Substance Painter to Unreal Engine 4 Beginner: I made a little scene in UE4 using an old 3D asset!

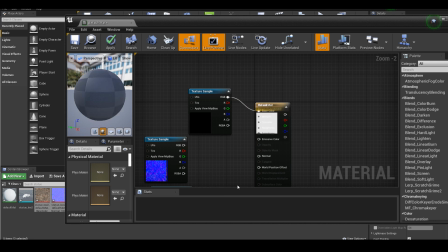[8:07]
So for the stacked texture, which has the RGB color information in it, the red channel is for ambient occlusion,
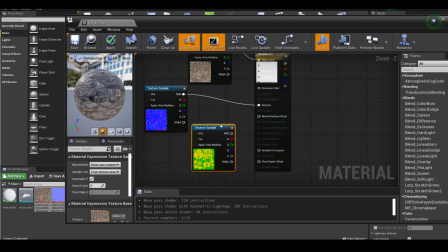[8:15]
the green channel is for roughness, and the blue channel is for metalness.
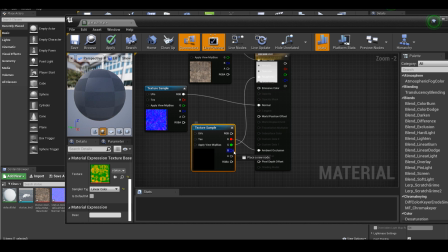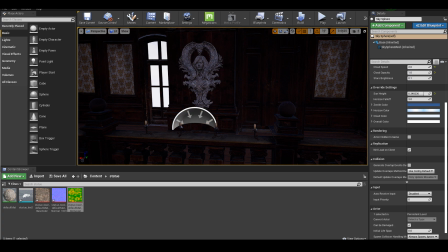[8:41]
Once all those maps are connected, I should be able to see all the same material that I see in Substance Painter.
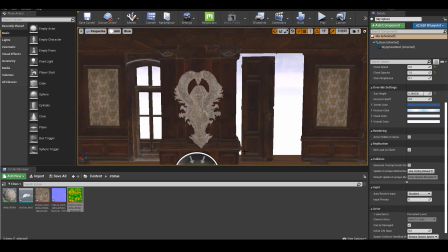[8:46]
It's just that now the lighting in my scene is really bad, and also I start to doubt this texture as well.
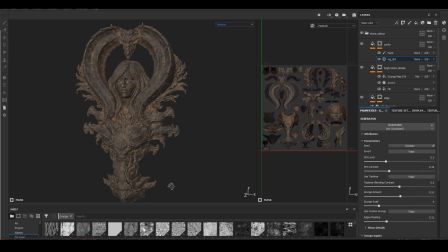[8:55]
I want it to be a little bit brighter because I don't want, because the background walls are pretty dark, I don't want it to kind of merge with the wall and we can't see it anymore, but I think it's a little bit too bright. I'm considering reverting it back to into its original stone material.
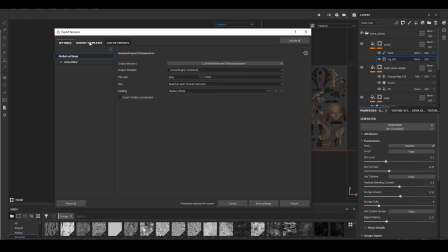[9:13]
I think that one, even though it looks kind of dark, it might work better.
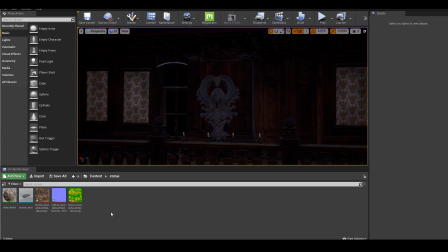[9:16]
After I export the new texture, I'm just going to drag it into the same area that I saved the previous texture, and actually everything just updated on its own because the name is exactly the same.
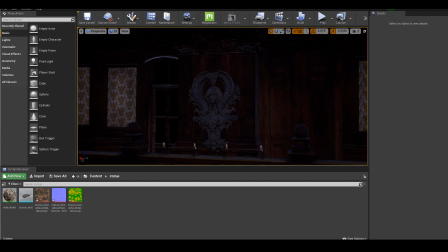[9:29]
I think once I add lights to it, this level of material will look much better than the really bright one. Starting with lights, I have some candle in front of the statue. I'm just going to use some point lights for that.
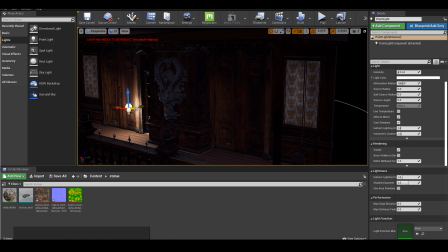[9:44]
And the lights are fairly straightforward. I feel like it's a little bit similar to V-Ray or Arno lights,
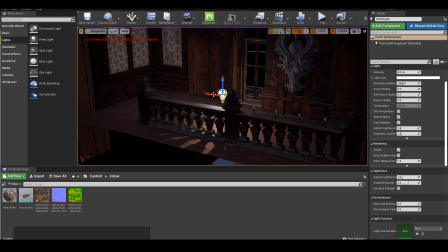[9:52]
where besides choosing the color of the light, you can also choose the temperature of the light.
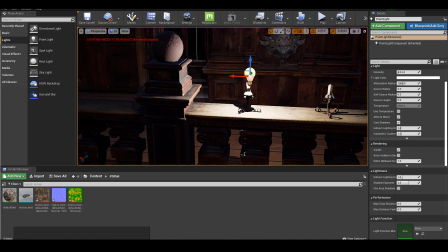[9:57]
So for me, I just changed the value of the temperature of the light to like warmer tone,
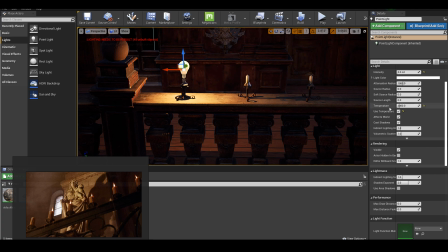[10:03]
that it will match what a candle will look like. And also to duplicate something in Unreal, you can just press down Alt and drag.
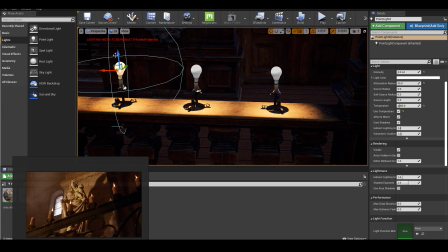[10:12]
I don't have any fire created for the candle.
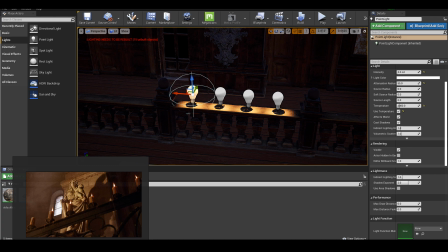[10:15]
I don't know how to use any effects yet within Unreal, so that could be something I would look into next.
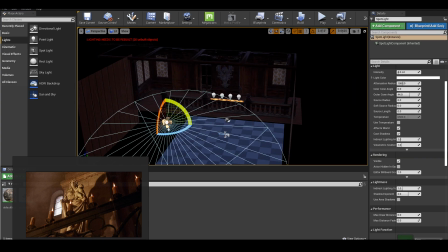[10:22]
Following my reference, the next light I see that lit most of the scene is this very strong warm light that has a very strong direction to it that create a very strong shadow behind the statue.
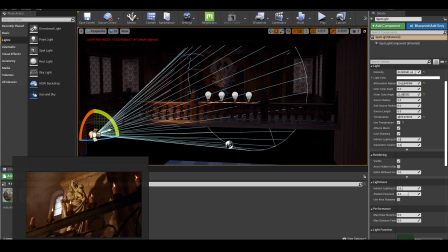[10:35]
For me, the candle light is definitely not the one that's doing it. Feels like maybe there's a big fire.
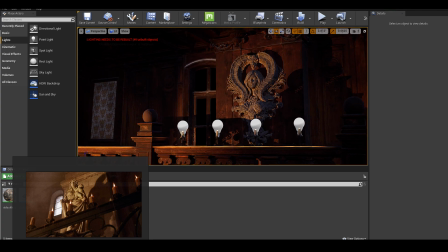[10:41]
Maybe there's a very big fireplace that we don't see in the shot, so I'm setting up a very strong spotlight.
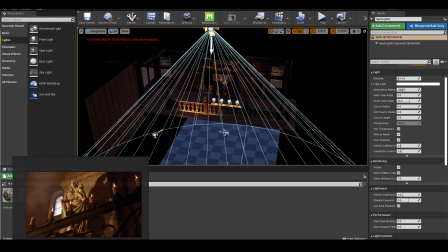[10:48]
I'm also going to set the light value to something very warm.
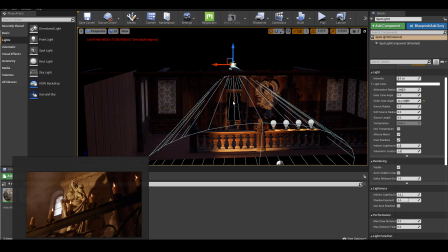[10:54]
And the last light I want to add is the light coming outside of the window.
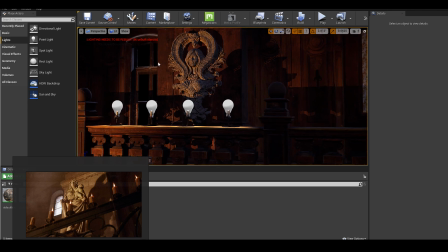[10:59]
From the reference, I cannot tell if it's night or day. It looks a little bit more like daytime, but my scene, I think I will make it nighttime,
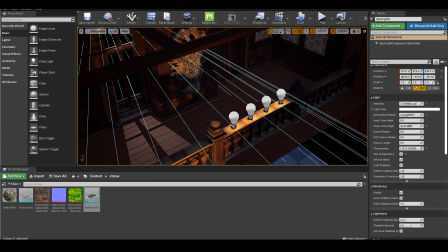[11:08]
and I will let some maybe moonlight coming from the window, and I will give it a very cool value.
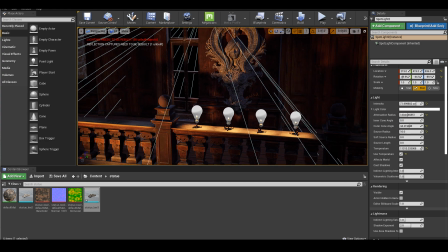[11:14]
In that case, we'll have a nice mixture of warm light and cool light, and warm shadow and cool shadow that are on different side of this statue.
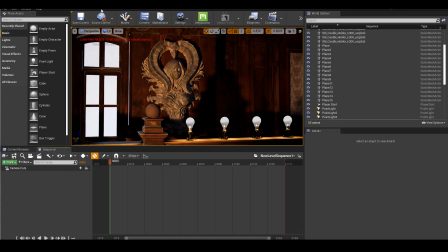[11:23]
The next thing I have to figure out how to do is to render out some frames from Unreal Engine.
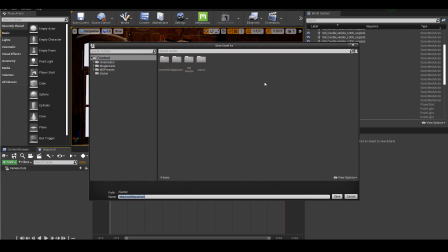[11:29]
And for that, we have to open Sequencer. So when you choose under Cinematics, Sequencer, first it's gonna ask you where you're gonna save everything else.
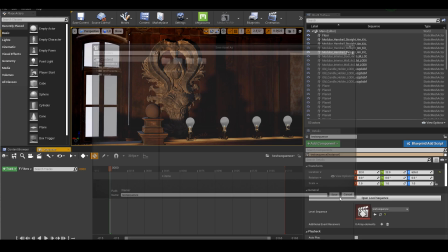[11:39]
So I'm just gonna give it a simple name.
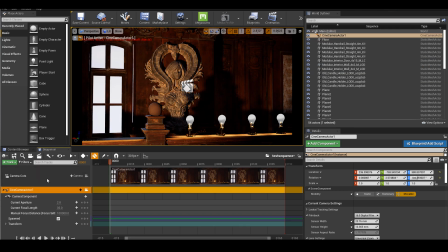[11:44]
And if I just click camera, it will just create a new camera for me. And if the little camera icon is on, that means what I see in my viewport is through the camera. Select a sequence.
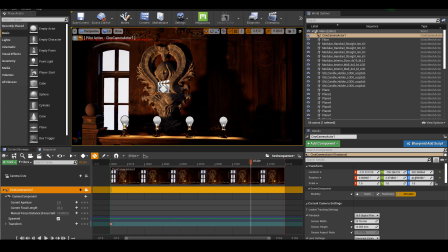[11:58]
You can also set keyframes and then move the camera and set another keyframe to have some simple camera movement.
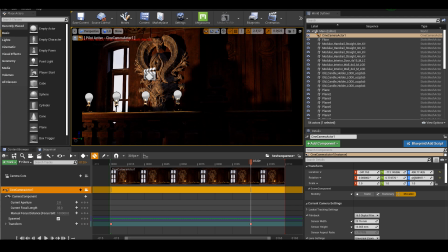[12:06]
For my scene, I don't really need that. I just need a couple frames, but it's nice to know how to do that.